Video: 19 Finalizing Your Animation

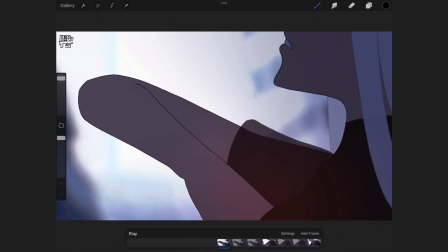(8:14)
You can also see some examples of shots where I have more complicated compositing,
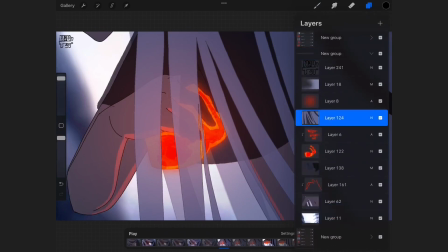(8:21)
where I have many different layers that create many different effects in different parts of the character animation.
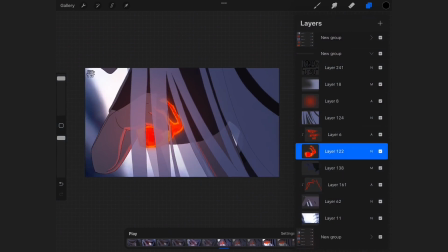(8:29)
You can see it in the video of the woman with the transparent black dress, where different parts of the characters have lower opacity,
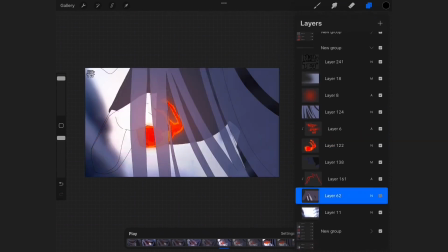(8:40)
and you can actually see the different layers, one behind the other.
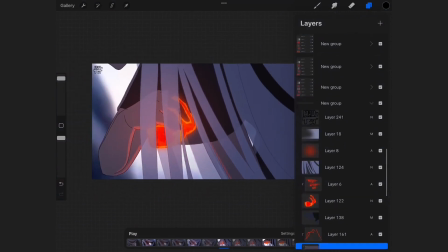(8:45)
And this is without all the lighting and gradient layers that are made on top of each individual layer,
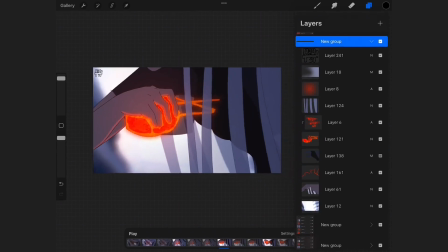(8:55)
and the additional lighting textures on the glowing parts as well.
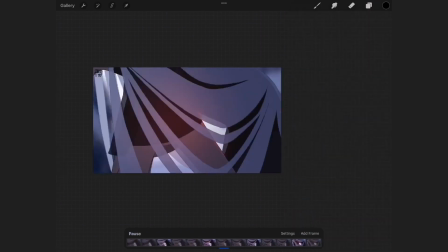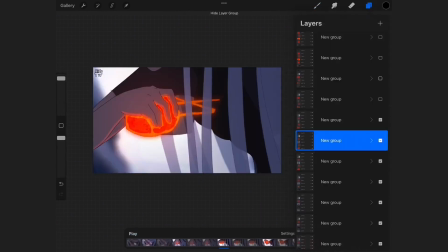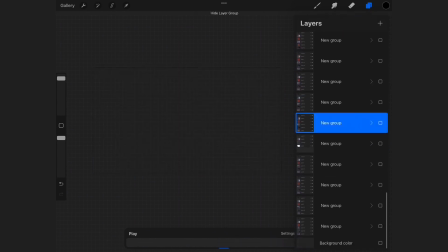(9:10)
When you're having shots with a lot of compositing in them, you need to make sure that you actually have enough frames to create the entire effect that you're aiming for.
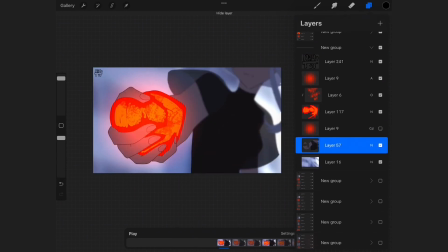(9:21)
And if you know that you have too many frames for the entire shot, maybe you should actually divide it between two different projects, and later edit them together to a single shot.
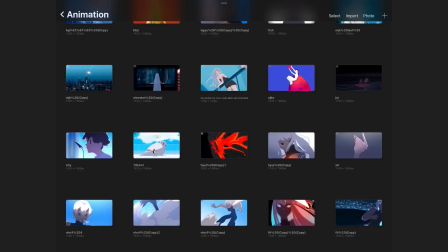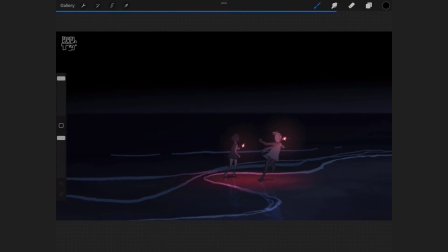(9:45)
Sometimes you'll have shots with interactive environmental lighting.
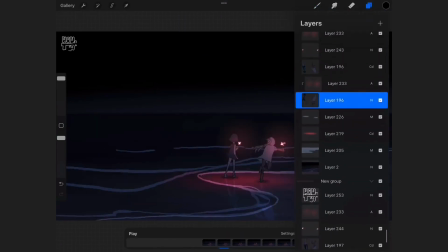(9:50)
This is where the lighting in the environment itself has to move,
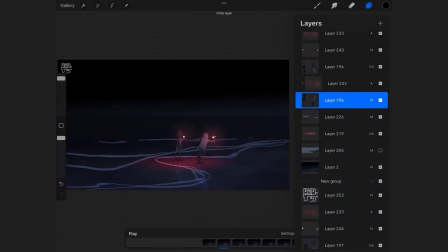(9:55)
but you cannot physically draw them with the brushes in Flip-a-Clip. Or you might not be able to draw them with the brushes in Procreate as well. while keeping consistency. For this, you will have to use assets that we've made in advance in the test frames.
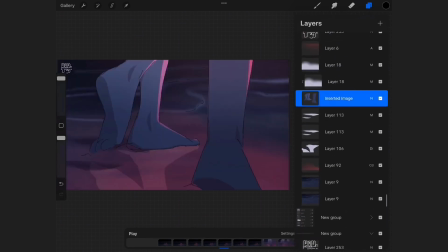(10:14)
You can see here with this C example that I have many
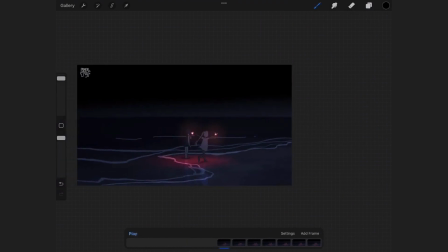(10:19)
different layers that compose the lighting in this scene. Some of them are hand-drawn and manipulated between individual frames in Procreate,
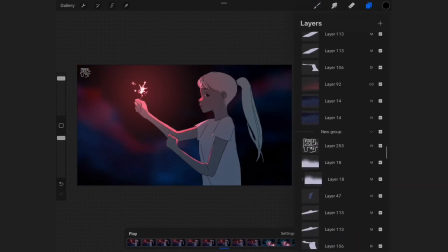(10:30)
and some of them are just assets that I copy and paste while moving them between frames.
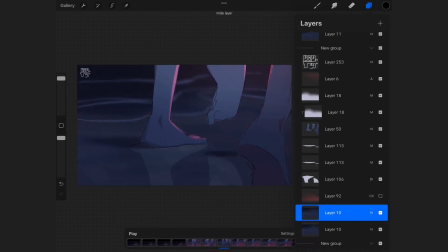(10:38)
Again, same as before, you need to make sure that you have enough frames in your project to create all of the effects. If you can, it's a good idea to merge down your layers once you know that you've placed all of your compositing correctly,
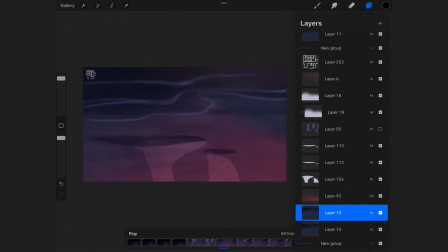(10:54)
to make more room to more compositing with more layers. When you're adding your environmental lighting using either assets or hand-drawn parts, you need to make sure that they interact correctly with both the environment and your character.
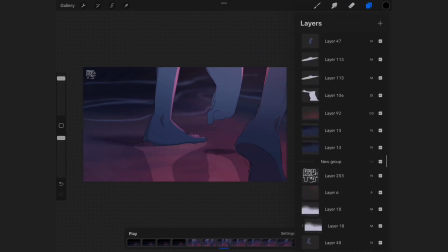(11:12)
So, if you're using a copy-paste asset,
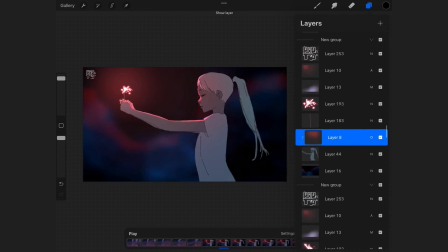(11:15)
you need to have a standard base that you place correctly on the environment, and then you can erase or change it in accordance to your character movement in any individual frame.
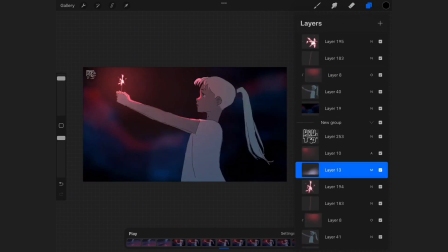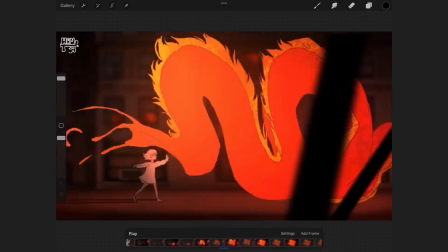(11:46)
You can see this here with this dragon example, where the amount of compositing layers on the environment changes
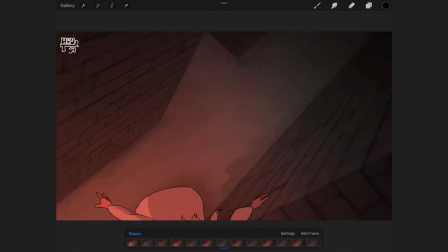(11:55)
depending on the presence of the dragon in the scene and its location.
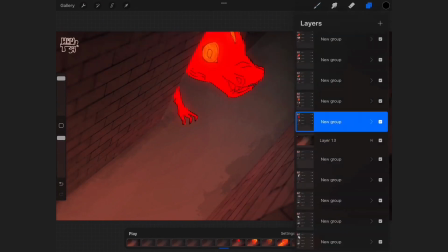(12:00)
You can also see that the human character has different shadows between frames,
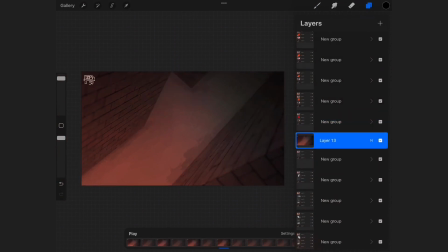(12:07)
depending on the dragon's location on the screen.